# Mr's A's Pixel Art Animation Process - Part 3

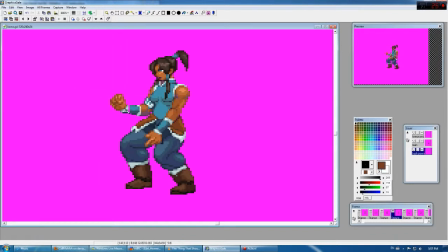[4:10]
If anything, I actually want to finish drawing up some new custom basic movements and attacks for the character, as the way he was originally set up was a 4-button character, and part of the thing I'm setting up for another person is trying to fill in some basics in order to make him a
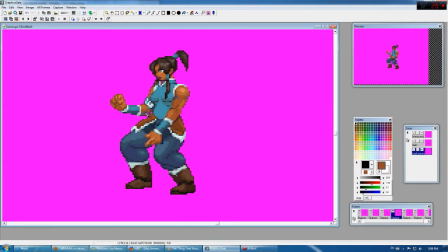[4:25]
6-button character, which means all the mental attacks that have been subsequently skipped now need to be drawn up. Stepping back to Korra now, I'm pretty much fixing up the back arm right now, as you can tell.
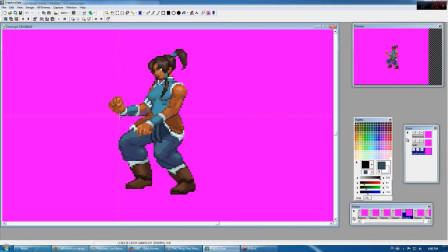[4:39]
Earlier on you probably noticed I had to cut and paste a few things just because I had been drawing some improvements, but I had been drawing them on the wrong layer, which is probably one of the few things that could be occasionally problematic when working with graphic scale if you're not fully paying
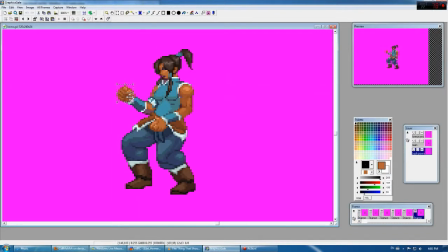[4:53]
attention to what layer you're working on. But of course it's a quick fix. Now now that I've drawn up the hand in one or two general positions, I'm starting to kind of paste it over the makeshift hands I had in earlier to put something that is still fairly fluid,
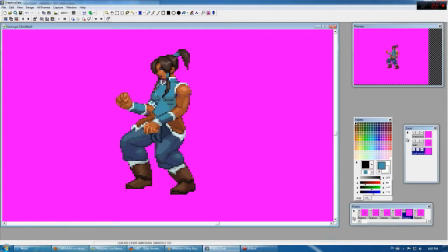[5:09]
but of course saves me a little time if I can reuse the hands a bit here and there. While I'm fixing those hands, I'm of course fixing the forearms too, because as you can see, I had to adjust the length on one or two of those frames because the forearm was actually too short compared to how it was in previous frames and the subsequent frames for that matter.
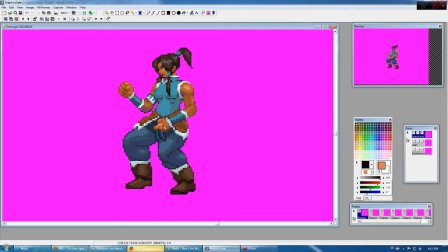[5:28]
In that case, while I'm fixing that up, I'm also adjusting the elbow just to give a little back in there around the actual joint itself because it was too short beforehand. From the looks of things,
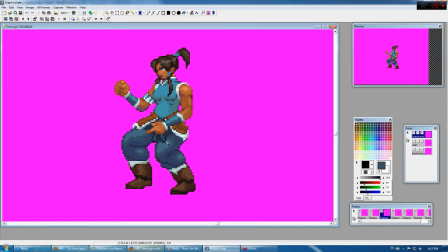[5:41]
I'm pretty much on the tail end of the animation, with one of the last big hurdles I'm coming into being just getting that one foreground hand correct. Most of the fun I have here is just trying to keep things looking consistent for one in general scale,
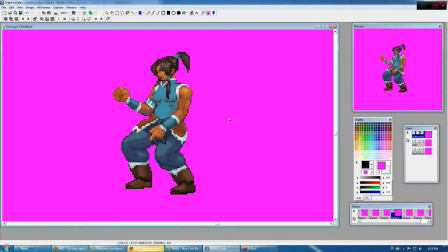[5:55]
but also making it look good while the hand curls and uncurls with fingers, which of course at this scale proves a little problematic. That's why you will only see me really detail one or two of the major fingers there. They're the ones extending and contracting, while the other fingers,
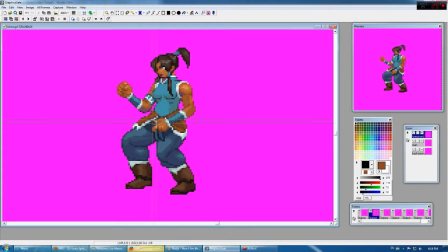[6:12]
which I can't quite remember, there's the pinky and then there's the other one which I just never know the name of. It'll be the one right beside that one. Aren't generally shown too much of, just because those ones don't actually move as much.
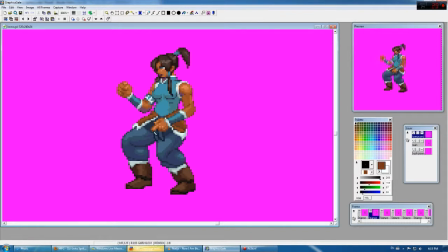Alright, ladies and gentlemen, with Avatar Korra here pretty much being finished, that's my animation process in a nutshell.
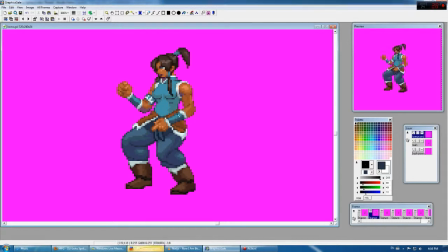[6:41]
I'd like to thank you for taking the time in order to watch my little mini-series here. I'll be, of course, returning to the I Am Many Ninjas playthrough of Double Dragon Neon shortly enough. I've had some issues kind of syncing that up with the audio, but I think I just about wrapped things up, so that'll be continuing there shortly.
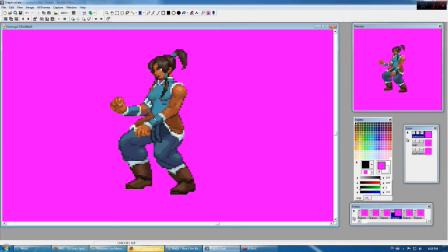[6:58]
And who knows, maybe I'll do another animation sequence in the future involving animating a special attack next time around. Well, anyway, thank you very much for watching, and I hope you'll come back soon.